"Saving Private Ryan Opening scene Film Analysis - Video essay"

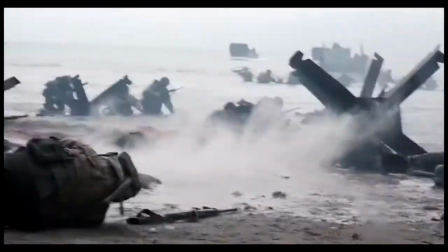[8:56]
Notice how the camera mimics the explosion? It moves exactly at the same time as the sand rises.
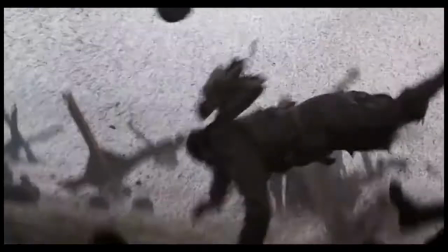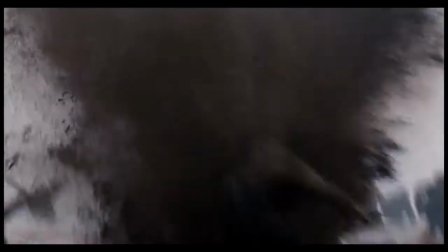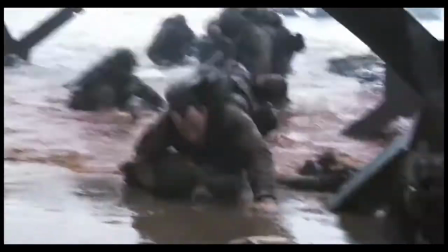[9:12]
The use of numbing sound in this shot is exemplary. It not only adds to the intensity but also makes the audience realize the ground realities of war.
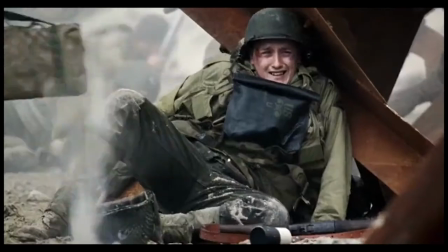[9:21]
Moreover, this is the main character we are looking at. Putting him in such a situation where haphazard chaos is all around,
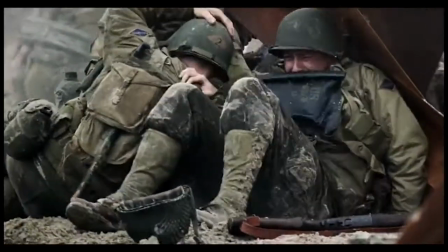[9:27]
where everything is lost and he looks completely struck is a tremendous job done by the director in terms of acting and sound utilization.
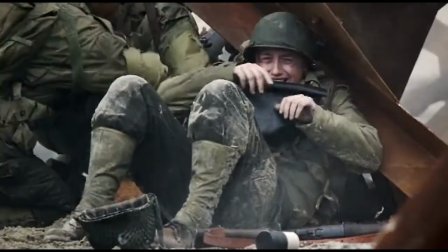[9:35]
Look at their faces and expression. These are not the real hardcore trained for anything soldiers we usually see on the big screens.
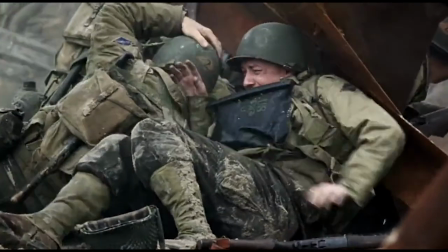[9:42]
This shot in particular talks tremendously about the inner feelings of the soldiers, scared, trapped, hopeless, unaware of their surroundings.
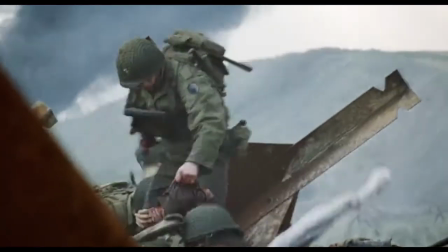[9:51]
This again in particular talks about the horrifying experiences of the soldiers.
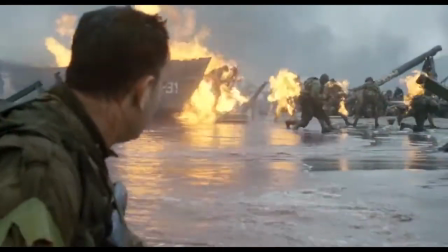[9:57]
The use of shell-shocked effect of the main character along with his POV shots creates a connection with the main character.
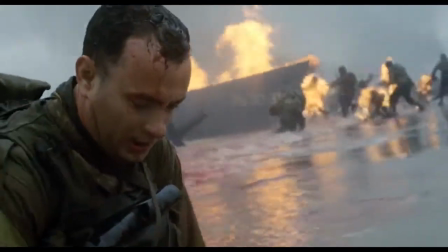[10:04]
For a few moments we experience exactly what Captain Miller is feeling, hearing and looking at.
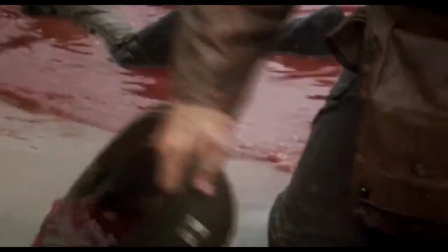[10:09]
A tremendous job in terms of saving the cat.
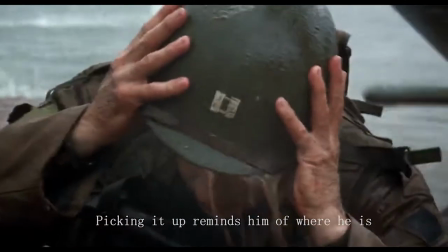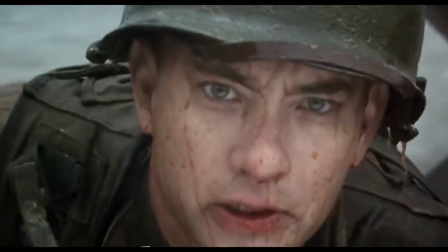[10:17]
Tom Hanks looks directly at the audience followed by a sentence that we can easily make out.
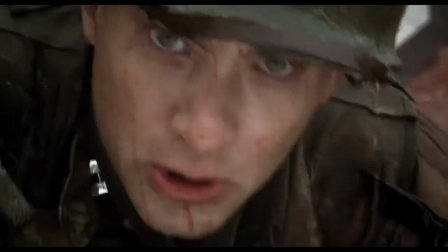[10:22]
"What now, sir? Why make him look at the audience? It's because he is lost, so he looks at us for answers.
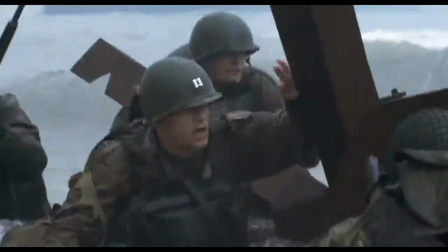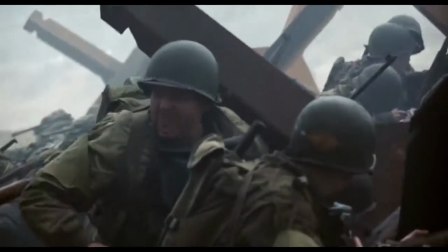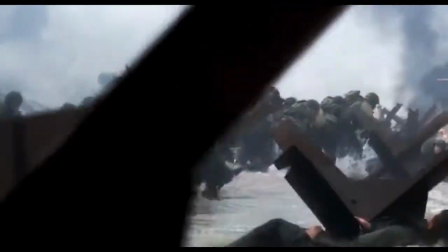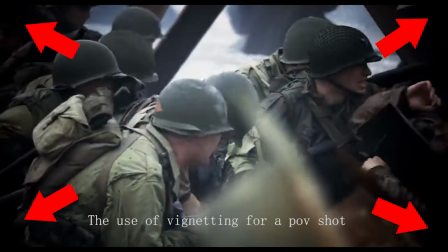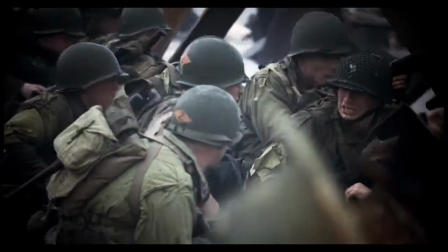[11:16]
The Almighty.
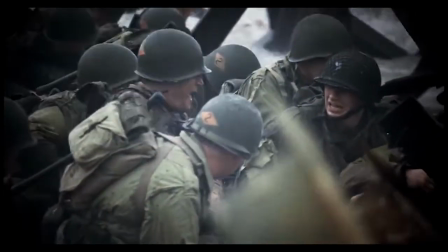[11:20]
The soldiers are referring to the German soldiers as the Almighty, since they have higher ground and destructive power raining down on them.
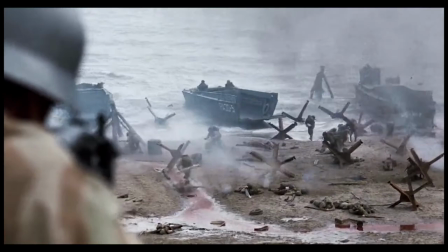[11:27]
Spielberg never shows us the enemy's face. He shows their point of view and emphasizes on their powerful position, but doesn't show their faces. Why is that so? Because the forces at the ground cannot see their enemy either. All they can see is a higher ground from where all the firepower is coming.
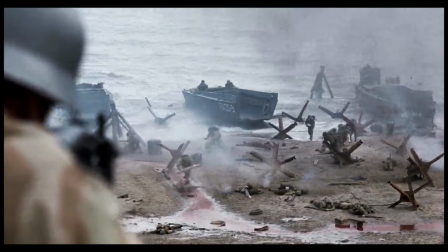[11:44]
This brilliant decision by the director creates a great connection with the ground forces.
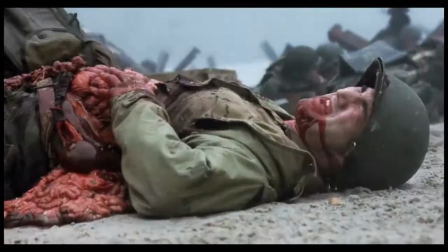[11:52]
Nothing comes close to reality than this shot, who shows internal organs of home country soldiers on the big screen.
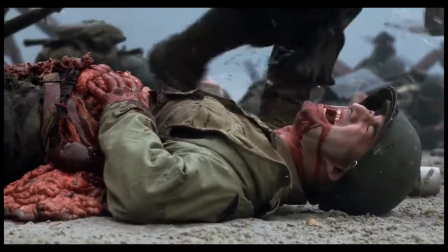[11:59]
None other than Spielberg. He went chaotic with every detail but also made it very comprehensible to the audience.
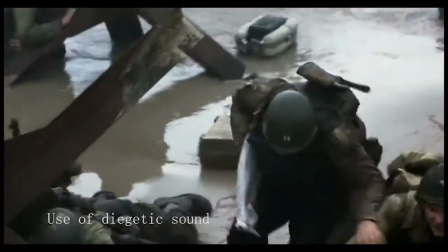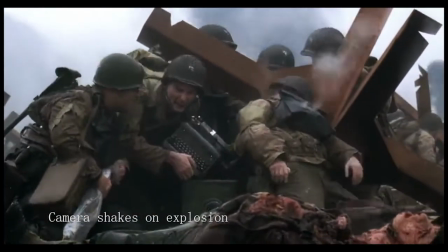[12:12] What are you guys? 104th Medical Battalion, sir! Here to set up field operations!
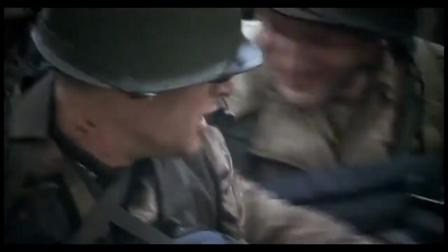[12:19] Get rid of that crap! Grab yourself some weapons! Follow me!